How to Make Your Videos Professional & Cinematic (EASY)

I do this full-time and I still find this to be a very reliable light if you treat it well but you do have stuff on the more Pro end like the Aputure 120d mark 2 and then you've also got several other companies like small rig making quality lights at this point you've also got the Aputure Amaran line that I've been looking to check out but really any of them are going to be good if they're coming from a reputable brand you can pretty much always count on the fact that they're going to enhance your image pretty heavily and really quick before moving on to the other lights in our setup it's very important that we understand diffusion and why it's important. All diffusion is, is a way to soften the light that's hitting your subject.
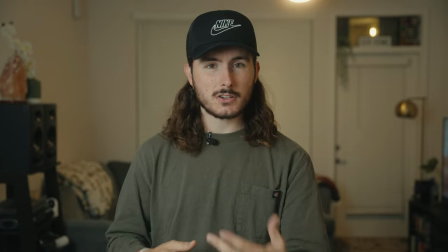[8:35]
So I've got some pretty nice roll off right here. The shadows are not harsh, they're nice and soft. The lighting isn't super hot.
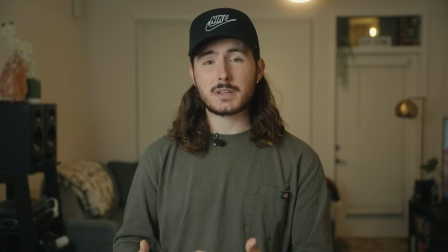[8:40]
It's not very white on my face. It's very pleasing. And that is because I've got a material in front of the light that's doing that. And again, if you're familiar with my channel, you know that I take a very no-nonsense approach to this, and that is just a white umbrella.
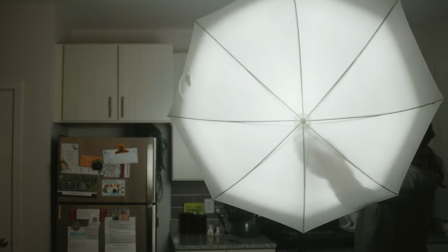[8:52]
I find that it does pretty much 90% of the job that a traditional large softbox does. And it's just way cheaper, way more compact and easy to set up and collapse quickly.
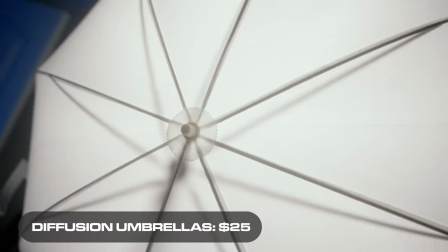[9:04]
An umbrella is going to do just fine. You can buy one or two of these on Amazon for like 20 bucks. And it really is just the simplest way to get great soft light without having to set up a softbox and collapse it when you're done or worry about storing it or something like that.
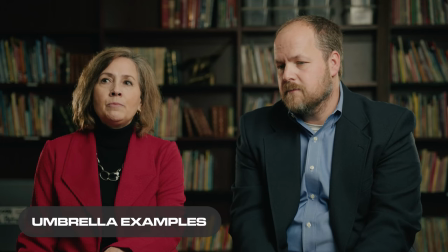[9:17]
Really simple, easy way is just to throw a white umbrella on there and call it a day. Granted, you're not superstitious about opening an umbrella indoors. In that case, deal with the softbox. I'll show you real quick what this looks like without diffusion, just to hammer the point home.
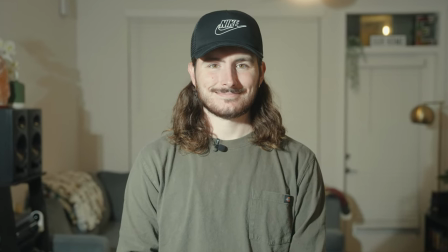So that is why diffusion matters. So now that we've covered the main meat and potatoes with our large key light, here comes what I think is the more fun part, which is building out the scene, making sure it looks good, making sure it looks natural, nice and saucy, or as the kids like to say, cinematic. We're first going to start by turning every other light that isn't a video light off. So I'm going to turn the kitchen, the living room, and the foyer lights off.
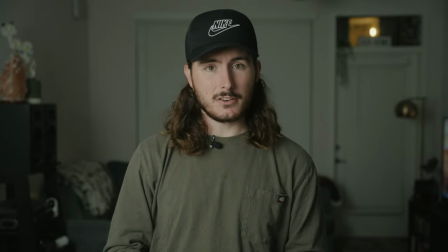[10:02]
So here we are with all of the lights turned off except for our key light right here. And again, depending on your use case, this could be a stopping point.
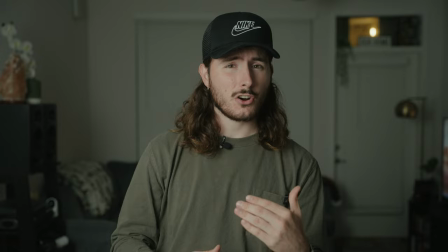[10:10]
If you were doing something really documentary, really dramatic, that needed that harsh kind of godfather style lighting, this could be an end point.
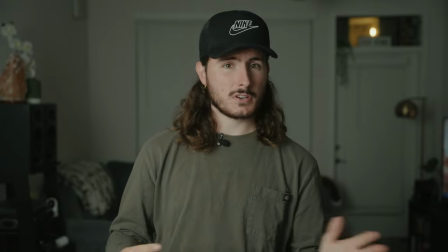[10:18]
Not super ideal for certain things like maybe a YouTube video,
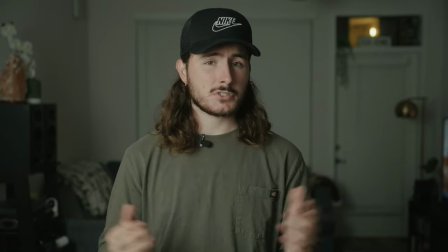[10:21]
but it definitely doesn't look bad and again depending on what your use case is you could stop here but let's
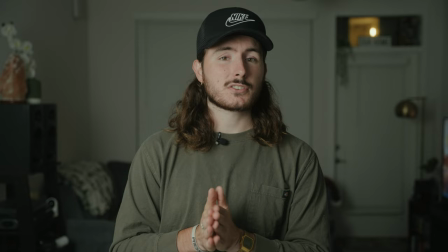[10:27]
move on to the next part of this specific scene and that is going to be lighting my practicals and when I say practical lighting all I mean is lights that already exist within the scene so these are not video specific lights these are things like lamps night
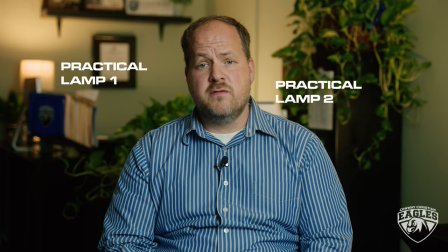[10:40]
lights TVs even or overhead lights anything of that sort that would already be in the scene anyway so I'm going to start with lighting two lights that are
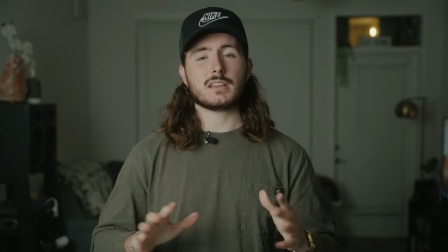[10:49]
on both sides of my image just to give it a nice balanced feel.
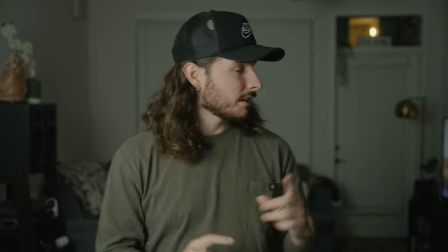[10:52]
There's a salt lamp right there that we're going to light and then there is a floor lamp back there that we're going to turn on.
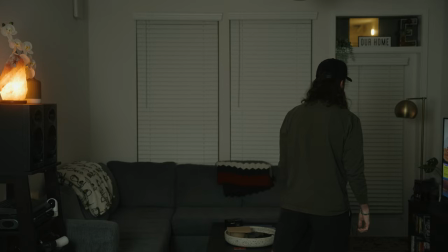[10:58]
So let's see what it looks like with just those two. Hey, turn on the floor lamp. So here we are with our practicals turned on and this is already a pretty big facelift,
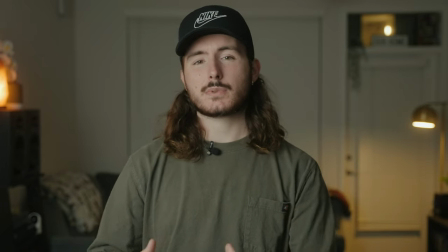[11:07]
but I think that we could do a little bit more and that's what I'm going to call motivating the practical lights.
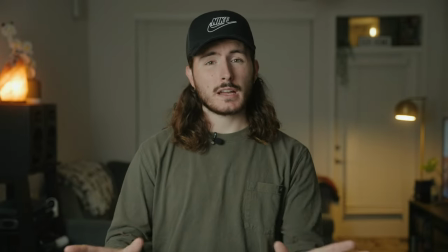[11:12]
So when I say we're going to motivate our practical lights, all that means is we're going to put more light into the scene that kind of looks like it could be created by those practicals.
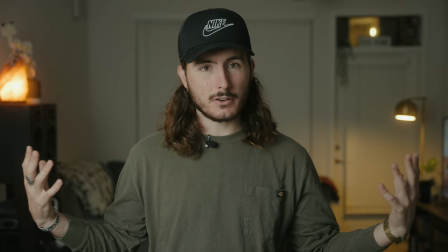[11:20]
So I'm going to fill this back area right here with more light and it's going to kind of look
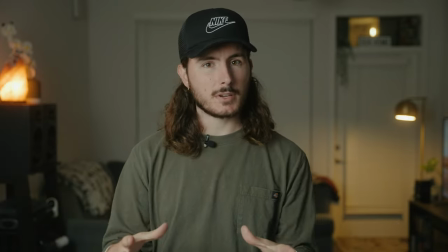[11:25]
like it's coming from that salt lamp and floor lamp combined to provide a more ambient glow,
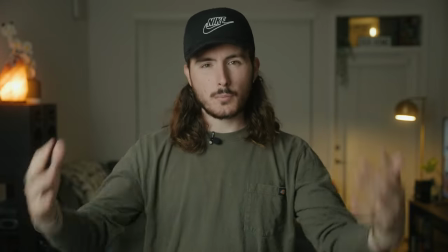[11:30]
kind of fill the space a little bit more. We just want something that's overall more balanced and has a bit more personality and character to it.
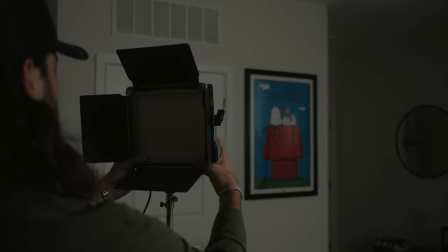[11:36]
To accomplish this, I'm going to keep it really simple with a single LED panel light, specifically the newer 660 Pro RGB.
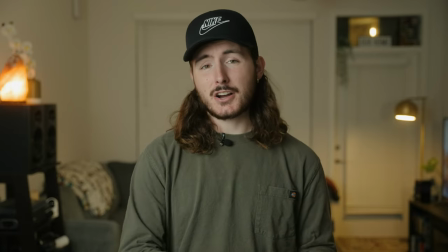[11:44]
So here we are with our final image and similar to audio, I am no expert when it comes to lighting,
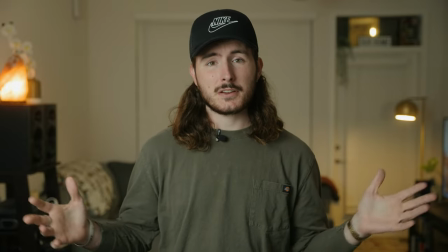[11:49]
so don't look at me as one, but I think that what we have here is a pretty well-rounded, nice image to look at.